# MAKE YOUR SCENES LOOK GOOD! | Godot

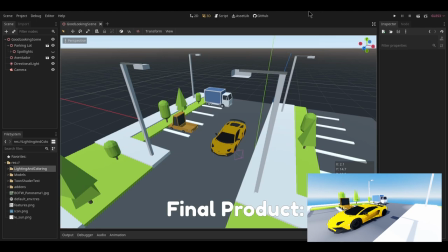(0:00)
Here's an issue I see way too many people run into in Godot, and that is their scenes just generally look really bad,
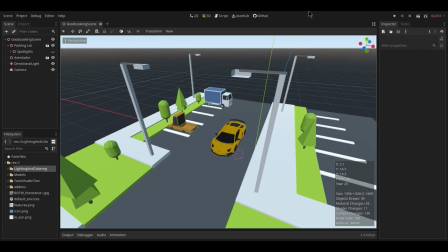(0:07)
and nobody takes the time to actually work on this, even though it is so simple and easy to do in Godot,
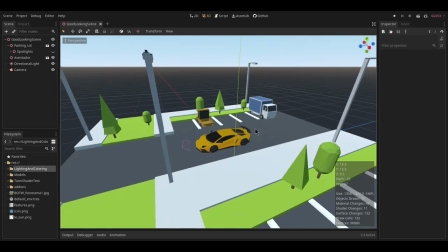(0:12)
as with many things are. This scene, to the more keen of you, as you may have noticed, looks absolutely horrible.
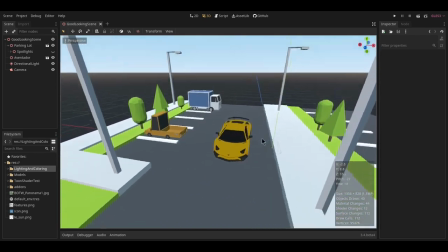(0:20)
It is very, very washed out, heavily blue tinted, none of the colors really pop,
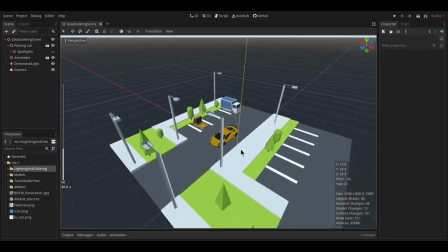(0:26)
nothing stands out, it looks bland, it's just sad and gloomy overall.
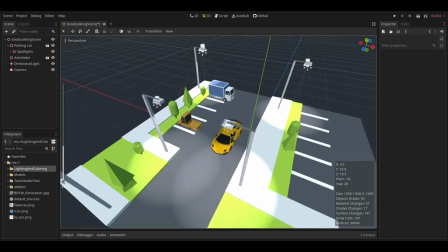(0:31)
The first thing you might do to fix this is to add in some lighting. And the scene still looks horrible even with lighting.
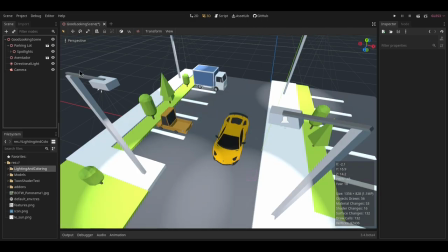(0:39)
Okay, well then what if we add in our directional light? I forgot I was supposed to take that out earlier, but whatever.
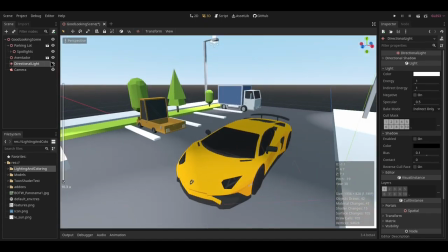(0:44)
We add in directional light and the scene still looks really, really bad. So you can see this is what the scene looks like originally.
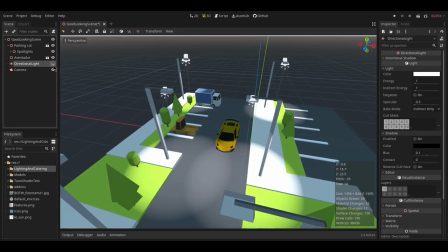(0:51)
You add in some spotlights, you add in a directional light. It looks a little better now, but it still looks bad.
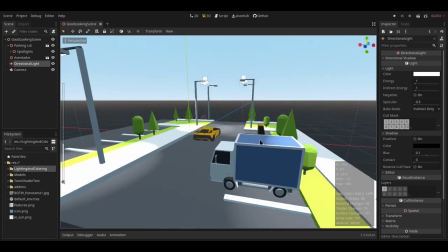(0:56)
Everything still has that very bad blue tinting to it, which looks very unnatural.
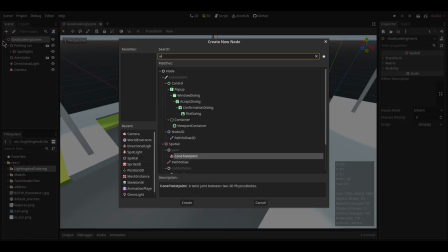(1:02)
So how do we fix this? Well, first we add in a world environment node to the scene.
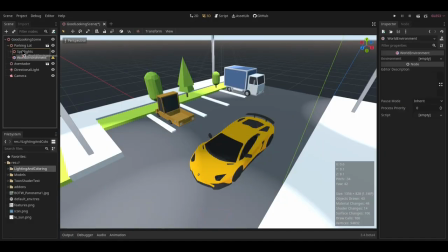(1:07)
I'm going to move it all the way up to the top right here.
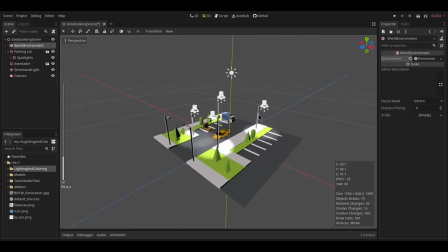(1:10)
And we're going to add in a new environment, which is going to turn everything gray or whatever color is set into your project settings.
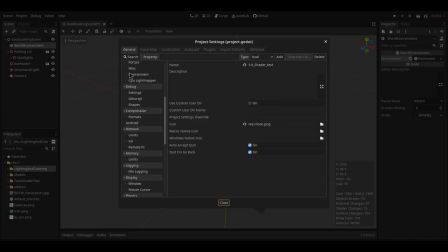(1:17)
If you go to project settings and you go to environment, this color is basically what the background is going to be.
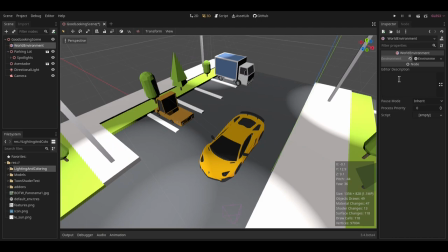(1:24)
So what we're going to do now is actually fix that by giving a proper background to it.
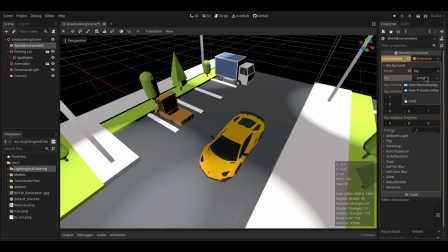(1:31)
So I'm going to switch this to a sky, and we're going to put a procedural sky. You can use panorama sky if you have an HDRI, but I don't for this setup.
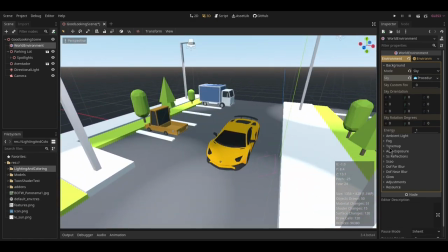(1:40)
And we're back to where we started. Next thing we're going to do is head over to Tone Map, switch to either Filmic or Aces.
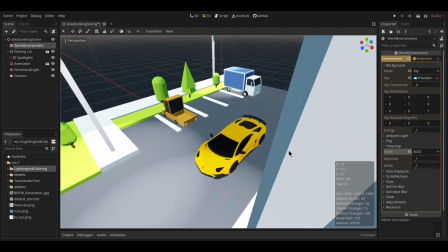(1:48)
Filmic, I believe, is what Blender uses, and Aces is what Unreal Engine uses. I would recommend Aces if you want your colors to really pop and stand out, so I'm going to stick with Aces.
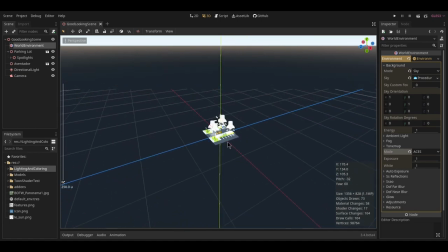(1:57)
Next, we're going to zoom out a bunch, focus on our sun,
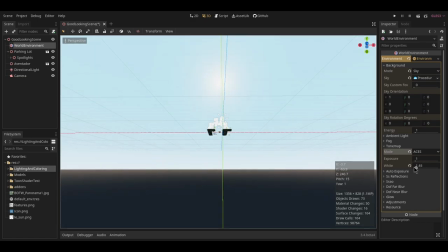(2:00)
play with the white point until the sun seems like it is correctly
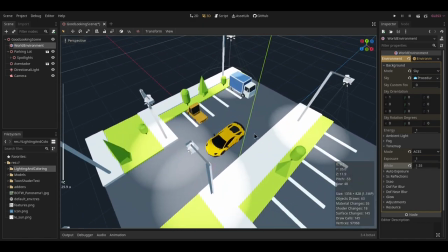(2:10)
white balanced. I think that's about right. And our scene looks a little bit dull.
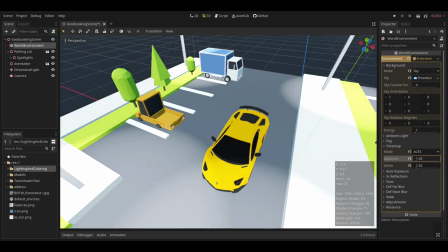(2:15)
You can raise the exposure of it if you want to make the scene look a little bit better.
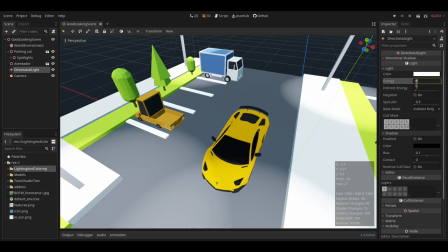(2:19)
What I'm going to do instead is in my directional light, I'm going to raise the color, not the color, the energy of the light to 2.
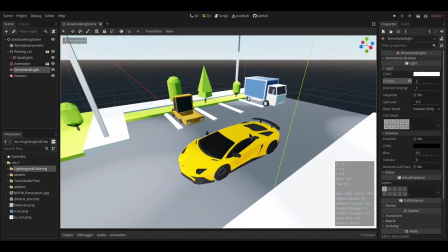(2:26)
And our scene's already starting to look way, way better than what it was initially. But we can improve this even further.
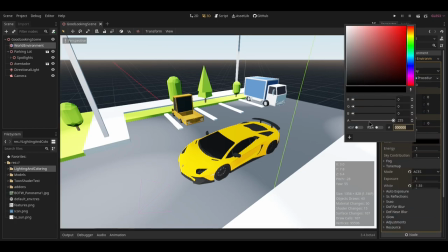(2:32)
First, let's head over to the ambient light and raise the value to somewhere in the middle.
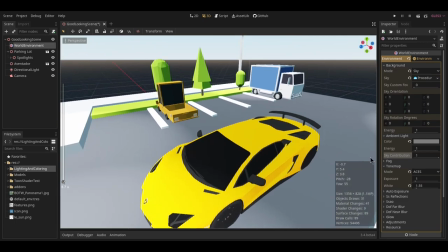(2:38)
Right there, right in the middle. And what we're going to do is get rid of that blue tint by slamming off the sky contribution.
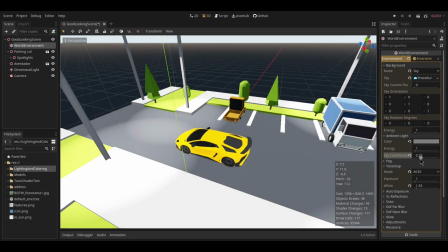(2:46)
If you want a little bit of that blue tint in, you can leave it sort of like this. But don't keep it at max because you can see everything looks still pretty bad. So now we're starting to see the actual colors of our scene start to return.
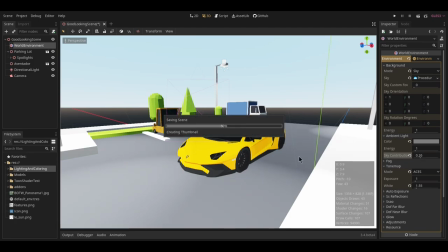(3:00)
I think this sticks out a bit too much, so I'm going to leave a little bit of the blue tint in. And the next thing we can do is
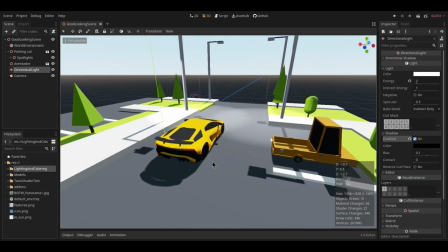(3:09)
enable shadows on our directional light, and as you can see, the shadows are way too dark for our scene.
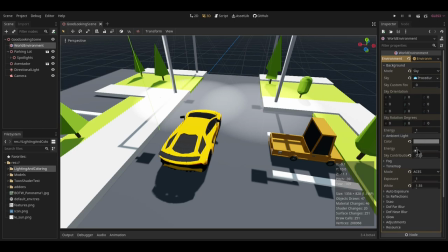(3:14)
They're too dramatic. So what we're going to do is under the ambient light, we're going to raise the energy of this just like that.
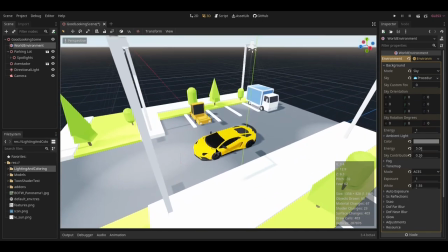(3:23)
So this sort of creates a fake bounce lighting effect, and you can already see the scene starting to look much, much better now.
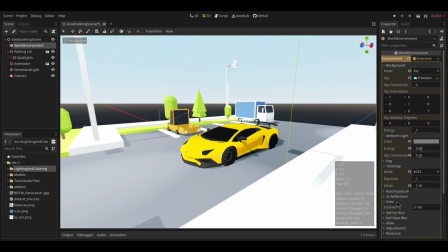(3:30)
The next thing we can do is enable some SSAO, although this is pretty performance intensive,
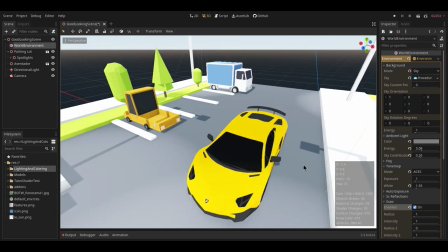(3:37)
so I would only recommend doing this if you're going to do like a final shot of your scene or something. But in game, put this as an option in like your game settings or something, because this is a pretty screen space ambient occlusion is a pretty performance intensive thing
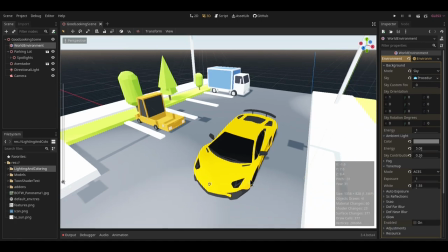(3:52)
to give your whole game a sort of very like dreamy feeling.
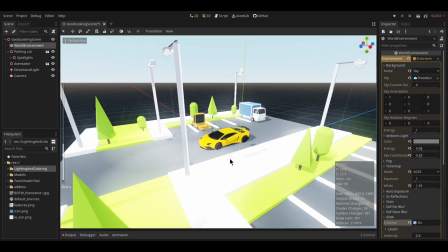(3:58)
You can use glow, which basically adds bloom to your scene.
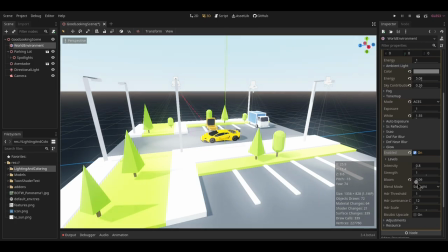(4:02)
And you can play around with the bloom amount here and the intensity of the bloom.